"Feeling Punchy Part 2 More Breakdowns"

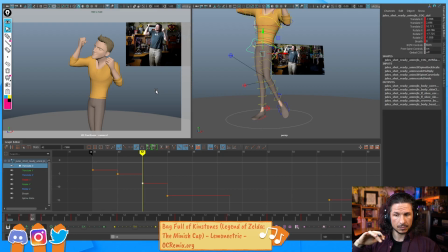4942s
I noticed that all the translates were just easing in all into the next pose, which is not necessarily a bad thing. But the problem with that is that it's going to make a pose or a change that could potentially feel kind of boring.
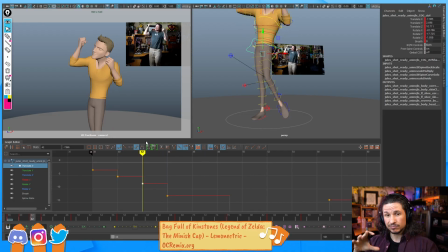4960s
So by having two of the attributes ease in and one of them not ease in quite as much, is going to keep it more interesting. Not everything is happening at the same time and the same speed. Okay.
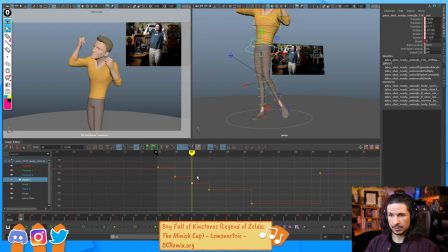4976s
So let's go through here. The rotate X. That's definitely going to ease in here. I really want to push that hip leading the action here. I could actually push it a little bit more here too.
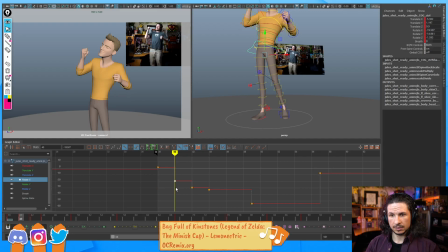There we go. I'm going to have to adjust the spine because of that. That's fine.
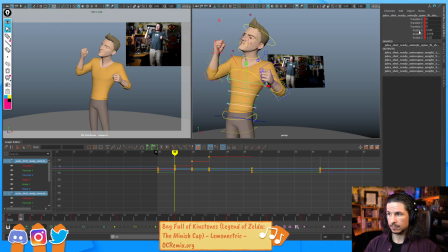I really tend to start getting into the graph editor at this point.
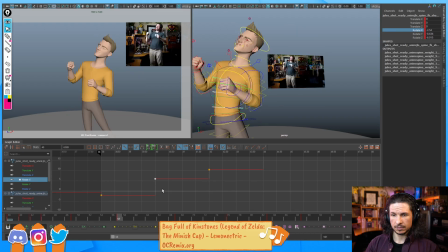5025s
And there we go. So we've got that. So you really feel that like thrust of the hips first, and then they ease in there.
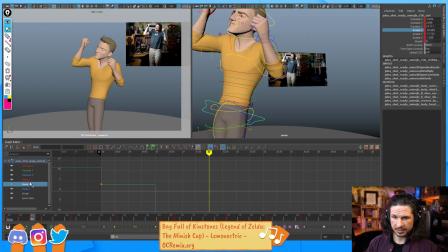5037s
Okay. Let's keep going with the hips. Let's ease this in a little bit. This should probably...
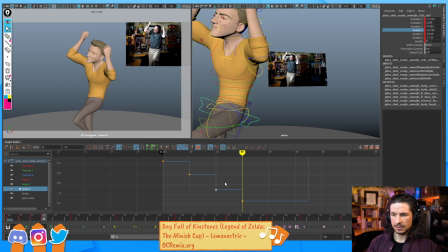5052s
This is not going to ease as much because this is the rotate Z. So this is going to be the hips raising. So yeah, let's do that. Okay.
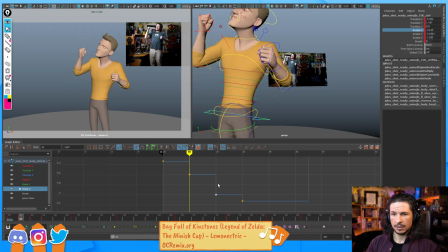5071s
So that's the hips. Now, what else are we seeing here? Well, one thing I'm noticing is that as I go forward, see how our body lurches to the side now?
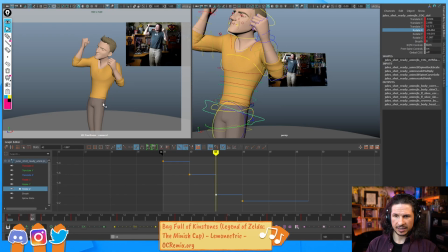5086s
Okay, let's find out why. So our breakdown is 42, and it's the hips. I think it's a little bit of the translate X. We need to just move it a little bit more screen left. That'll connect them. And then the other is the spine.
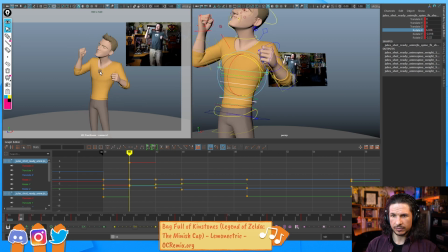5105s
We need to watch the arc. So I'm watching the shirt right now, and it goes forward, and then it kind of pauses a little bit. I think we need a little bit more rotate Z right there to kind of push it forward so that it then goes down and through.
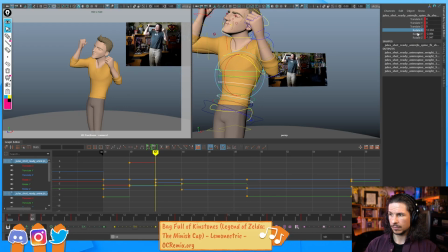5122s
So just like that. And you can always double check your curves, make sure they make sense. Right now, it's not quite making sense. See how it kind of wiggles there? I'm just going to double check a few things. Translate X. That should make sense. Yep.
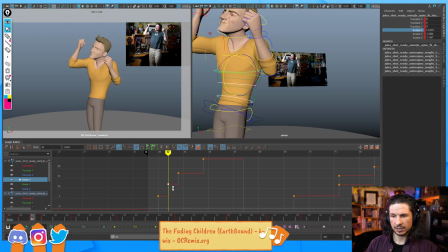5143s
I might push him just a little bit more forward. If you start seeing wiggles in this curve for no explanation, like you're just doing it because, double check your animation.
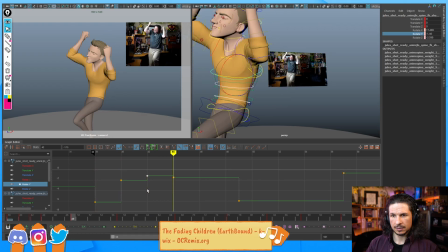Okay, so that's better, but we're starting to get this little right here. See how the neck feels very linear and boring? So I want to push that. I want to favor the top here.
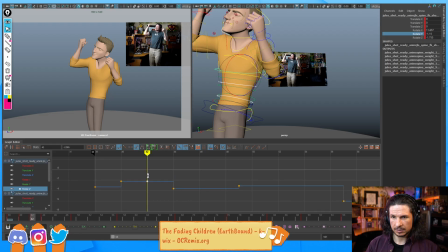5179s
So let's take our Z and bring that back down. Like that.